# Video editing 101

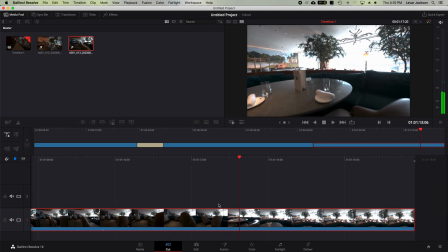[8:14]
So as I'm going through, I see a lot of light here, right here in the back.
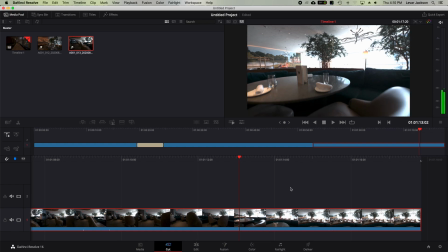[8:21]
That is blown out, and there's nothing we can do to recover that. So we're going to cut that.
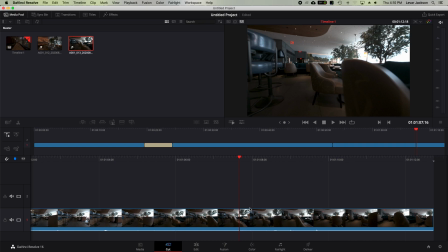[8:29]
Delete away problems. That is my motto.
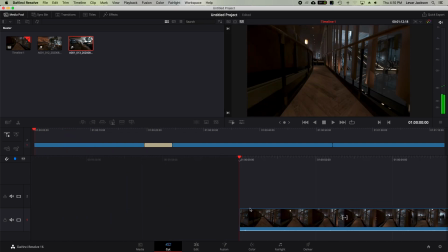[8:35]
So we're just going to run with this. This is going to be extremely quick and short video. You can always press the space bar or press play here. It'll play you back in real time.
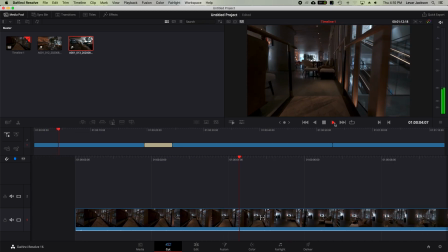[8:45]
And this is, the time-consuming part of video production is that things play at real time
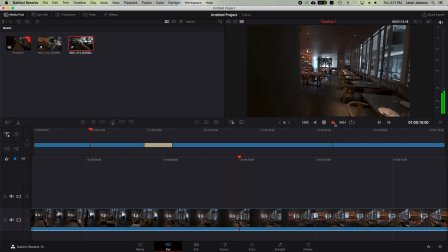[8:52]
because you want to be able to catch small errors or things like that.
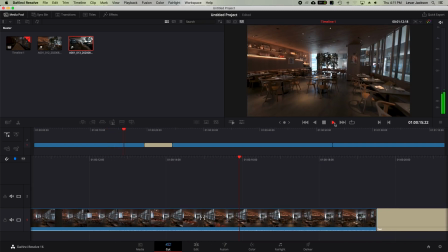[8:56]
If you're playing it too fast, your eyes may actually skip over something, and you'll see something in the background, miss something in the background that you would not have seen.
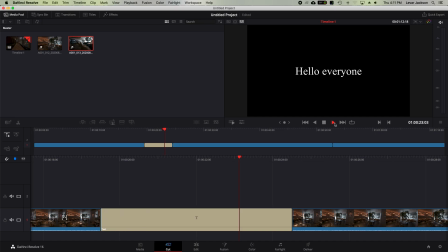[9:04]
So there it goes. Hello, everyone. Then it goes on to this,
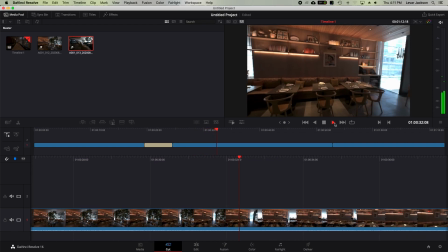[9:13]
which is, fantastic, which is, perfect.
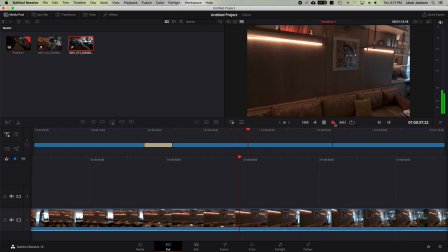[9:20]
Everything's smooth and level. We will go over why.
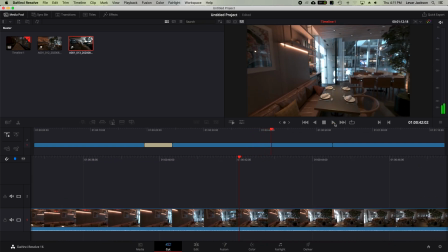[9:24]
So this is dragging on for a little bit too much and showing a lot of what I've already seen.
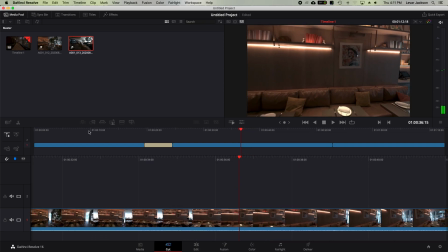[9:31]
So we should cut it right here when it's flat and delete your problems away.
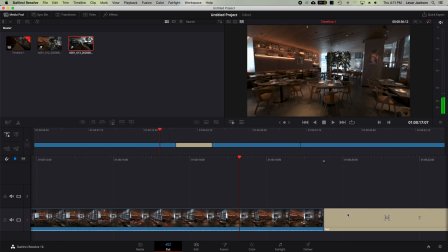[9:40]
Of course, it's going to jump back time-wise, but, we'll go back.
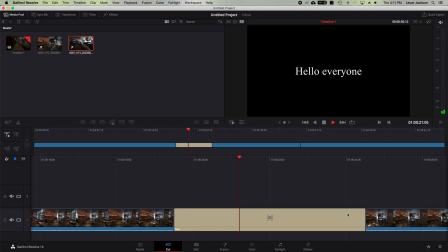[9:45]
It's a technique. The program automatically moves you backwards because it wants you to re-see what you do.
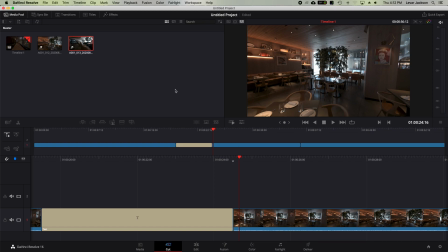[9:52]
So if you do anything that you find out like, oh, we'll play through and it goes, this is pretty horrible.
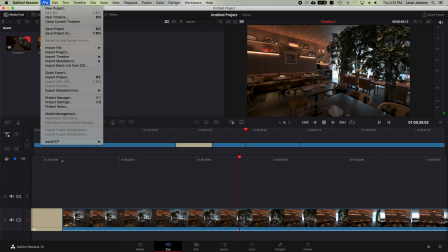[9:59]
We want to undo this, just undo it. You can press File or Edit, and it'll say Undo.
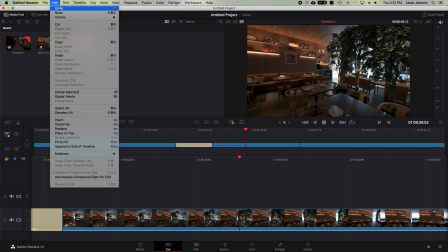[10:08]
And you click on Undo, it will undo the delete or whatever action you just did.
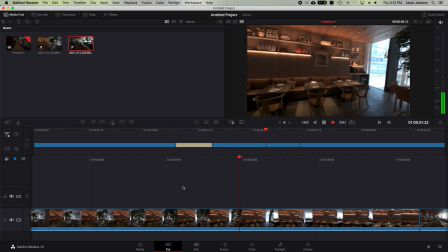[10:14]
And if you're on the fence of doing something or undoing something,
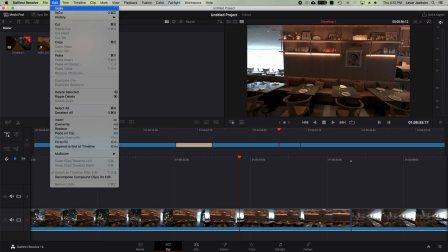[10:19]
you can easily just press Undo or Redo and change and see the difference.
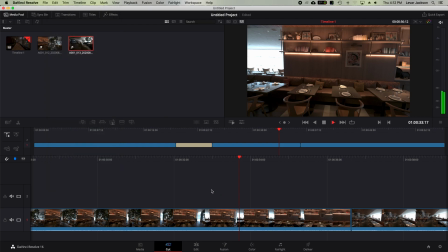[10:25]
It's a really good tool for editing really quickly, and it will do that.
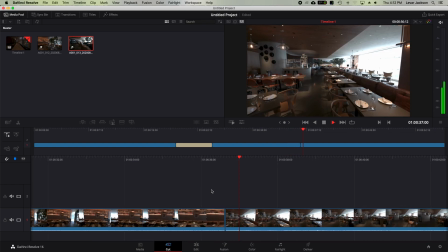[10:30]
So here it is.
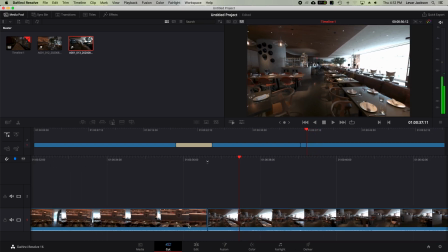[10:32]
I don't like the beginning because a technique is if you're going to come in low, it has to start low.
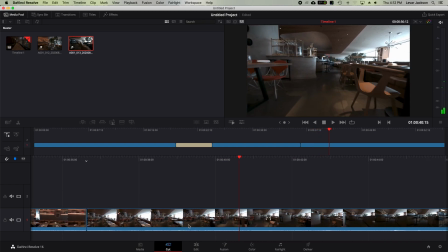[10:40]
It can't start high then low. It's really bad filmmaking, but that's part of recording something, is that you're going to film a lot of things you're going to cut out, and don't be afraid to cut those things out.
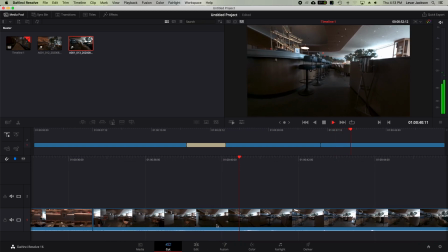[10:52]
So we're at level. You'll see, the brightness is coming in for the right. We can't do anything about that.
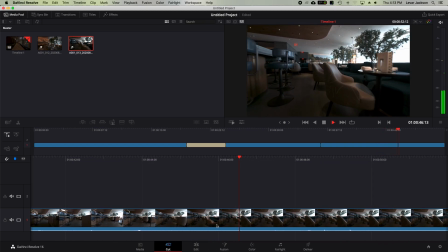[10:59]
They're large windows, and we can balance.
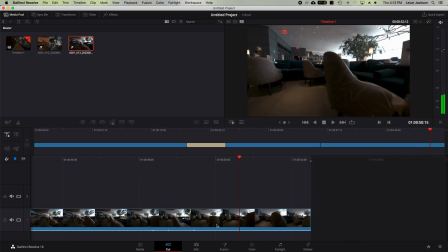[11:04]
So we saw someone in the background. We could completely cut him out. Yes.
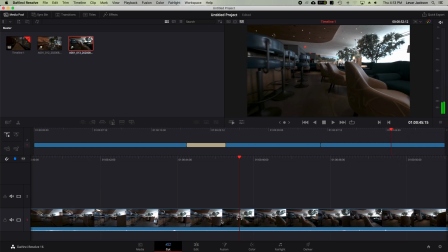[11:09]
So we could end this right here, and you can't see him in the background. He's not as noticeable as, meaningful, but we'll cut him out because I don't want to see him.
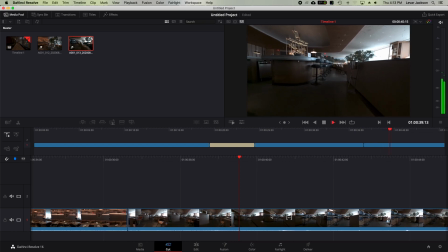[11:22]
So goodbye, delete away your problems. Wish life worked like that, but that's not how things work.
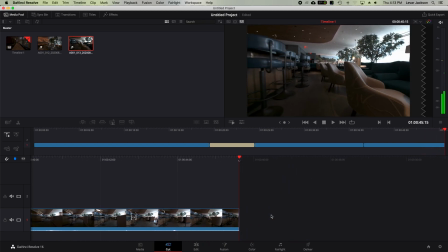[11:30]
Okay, so say we're done. This is the video. We're done.
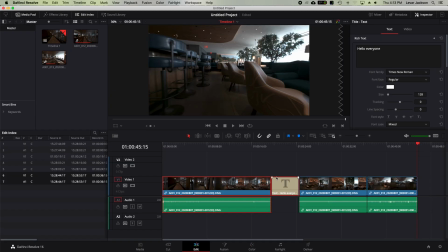[11:35]
We can move into edit, of course, change things here. If you have a music track you want to add, so I added quite a bit of music tracks, go back to media.
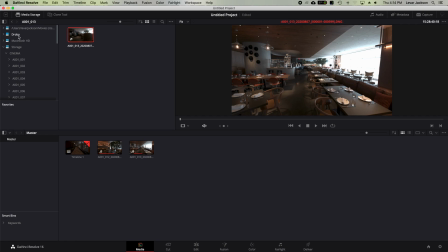[11:48]
Then you can I'll go through my files here. I have movie music tracks I've made. So we will go through this.
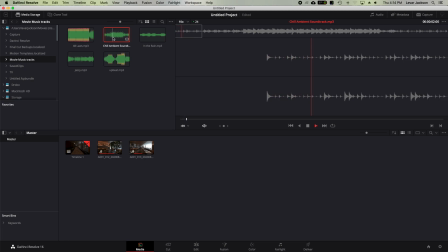[11:59]
This is a familiar one I made. It's a little cool, jazzy music. Let's see. This one's kind of sad, but whatever. We will throw that in here. So we'll add it to the movie pool. Go back to cut.
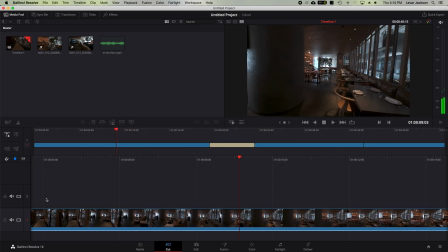[12:20]
And you will see, of course, here that because when I moved this one up, it created a second track.
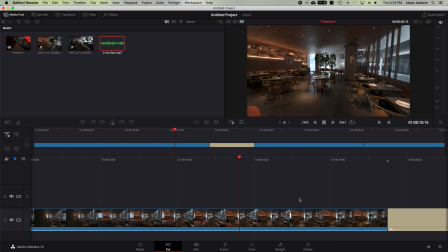[12:28]
Throw this in this track. Oh no, it didn't do it. You're being sassy today.
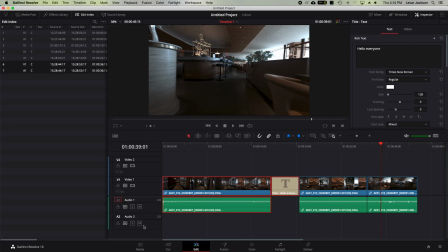[12:35]
We'll do it in the edit scene. So here it says audio 2. We will take, no, let's go backwards.
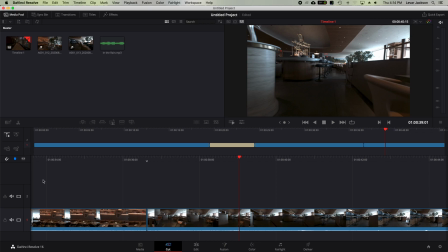[12:44]
I will add an audio track below.
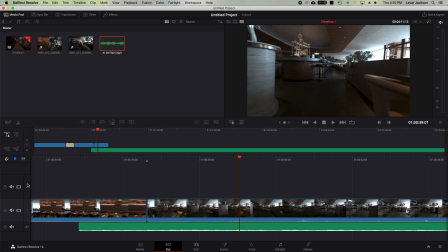[12:50]
So then this is A1. This is for video. This is for audio.
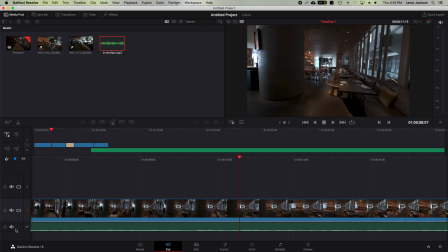[12:56]
I had mistakenly done that, but you make mistakes, and sometimes even if you know what you're doing,
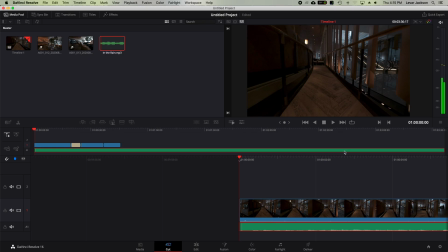[13:03]
there's an issue going on. So you can press play, of course, and you hear it in the background of my mic.
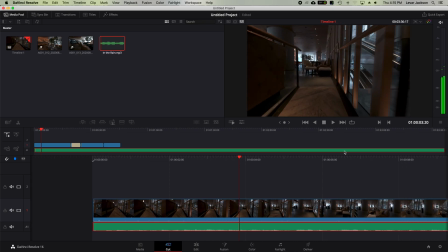[13:10]
It'll start playing the music, and now you have a track.
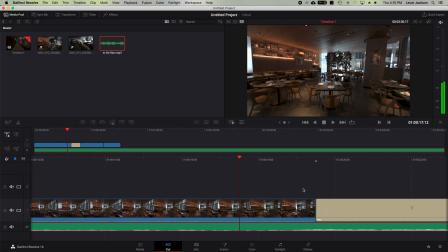[13:16]
And as you skim through quickly, the music will play how it's supposed to play. And you can just keep adding. Let me mute this so you don't have to keep hearing that.
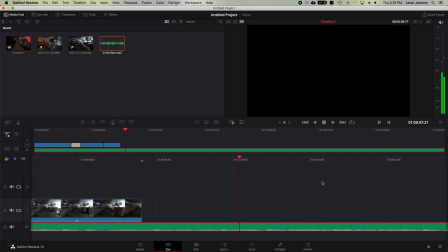[13:30]
We will keep adding. So here it's too long for the video, actually.
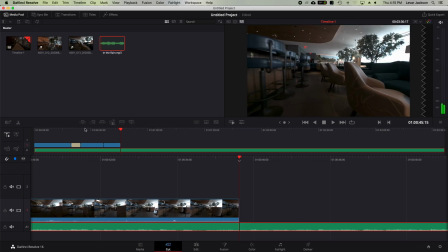[13:35]
So what we'll do is we'll line this up ever so perfectly. Perfect. Then we'll crop and delete your problems away.
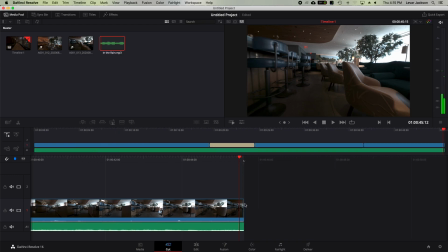[13:43]
Now when the video ends, the music does as well. Timed perfectly.
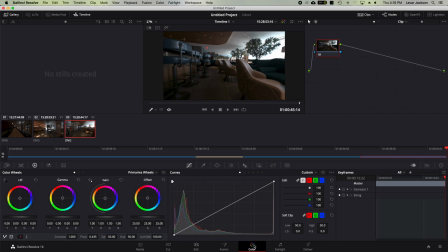[13:50]
So we'll go into video editing. This is where the fun things begin. We're not going to do the complicated skin things and all the other stuff here. We're going to keep it super simple. So what we're going to do is right-click, show scopes. These two scopes are the only ones you care about.
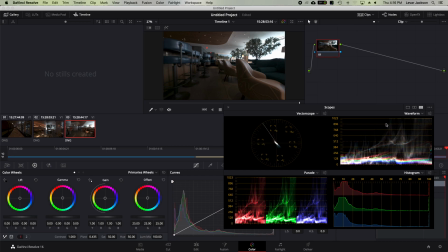[14:07]
This one, the vector scope, and the waveform. So the waveform is where are your highs and where are your lows.
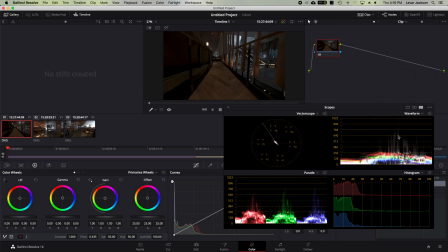[14:12]
We'll start at the first one. So you see this not bright at all. Everything is down and low, and this actually shows you where the colors are when it comes to in terms of brightness.
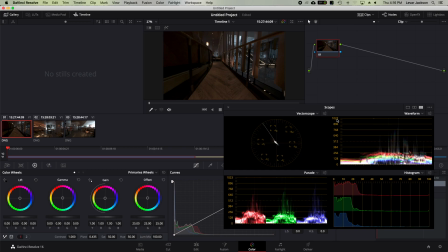[14:25]
This is luminosity. So 1,000 lumens is much brighter than 0 lumens, and so on. So we're going to take this. This controls the upper end of the lumens here.
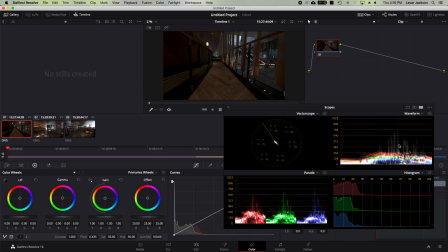[14:38]
So it'll control here. It'll bring things up and make the photo, the gain will make things much brighter. So you see how it brings up the highs really high. So what you don't want to do is bring this all the way to the top because it's going to blow it out.
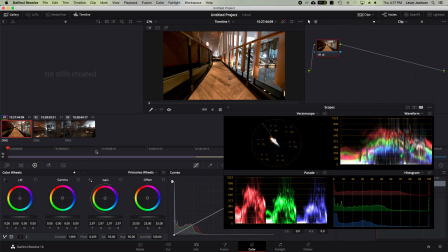[14:55]
So See how there's color noise, it looks gross, it doesn't look natural. We don't need that here. So what we'll do is we'll tune this down just a bit.
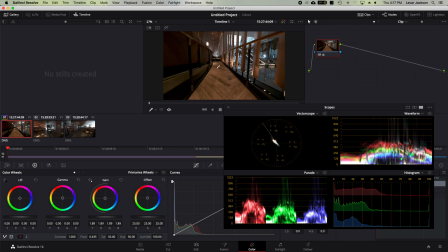[15:08]
That looks good. Gamma is the mid. It'll make this a bit brighter without distorting it. Actually, I'm going to take that down just a little bit more because it looks unnaturally bright. So it makes the midtones brighter. So you see how it made it a little bit brighter. There's still a bit of noise.
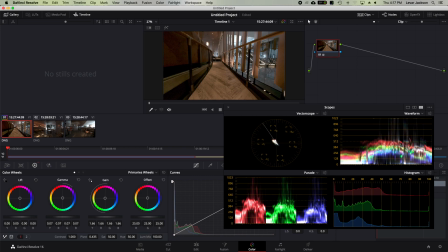[15:27]
I actually will bring this down a little bit because it's becoming artificially too bright. Lift is the dark stuff. It's here, here, and here will definitely change. So it's at the bottom here. See how it becomes much grayer?
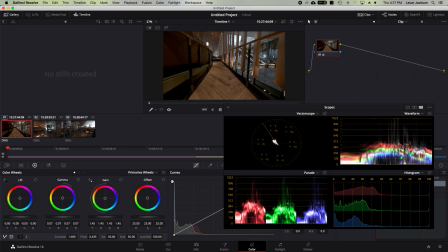[15:46]
We don't want that. So we will leave it like this. So what we can do to counteract some of the things, the grayness, what we'll do is click over to 2. It'll say mid, color boost, shadow at the bottom, and highlights.
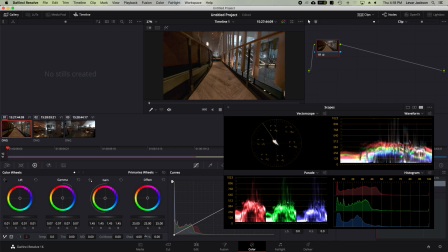[16:03]
We can raise and lower the shadows. We'll tune up a little bit. We'll take down the highlights because some of the things in the background are a little bit too bright. But it's not too bad at all. So we'll make this mids are its clarity,
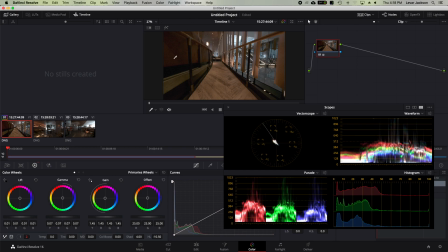[16:22]
its definition, and it helps battle out the noise that's here.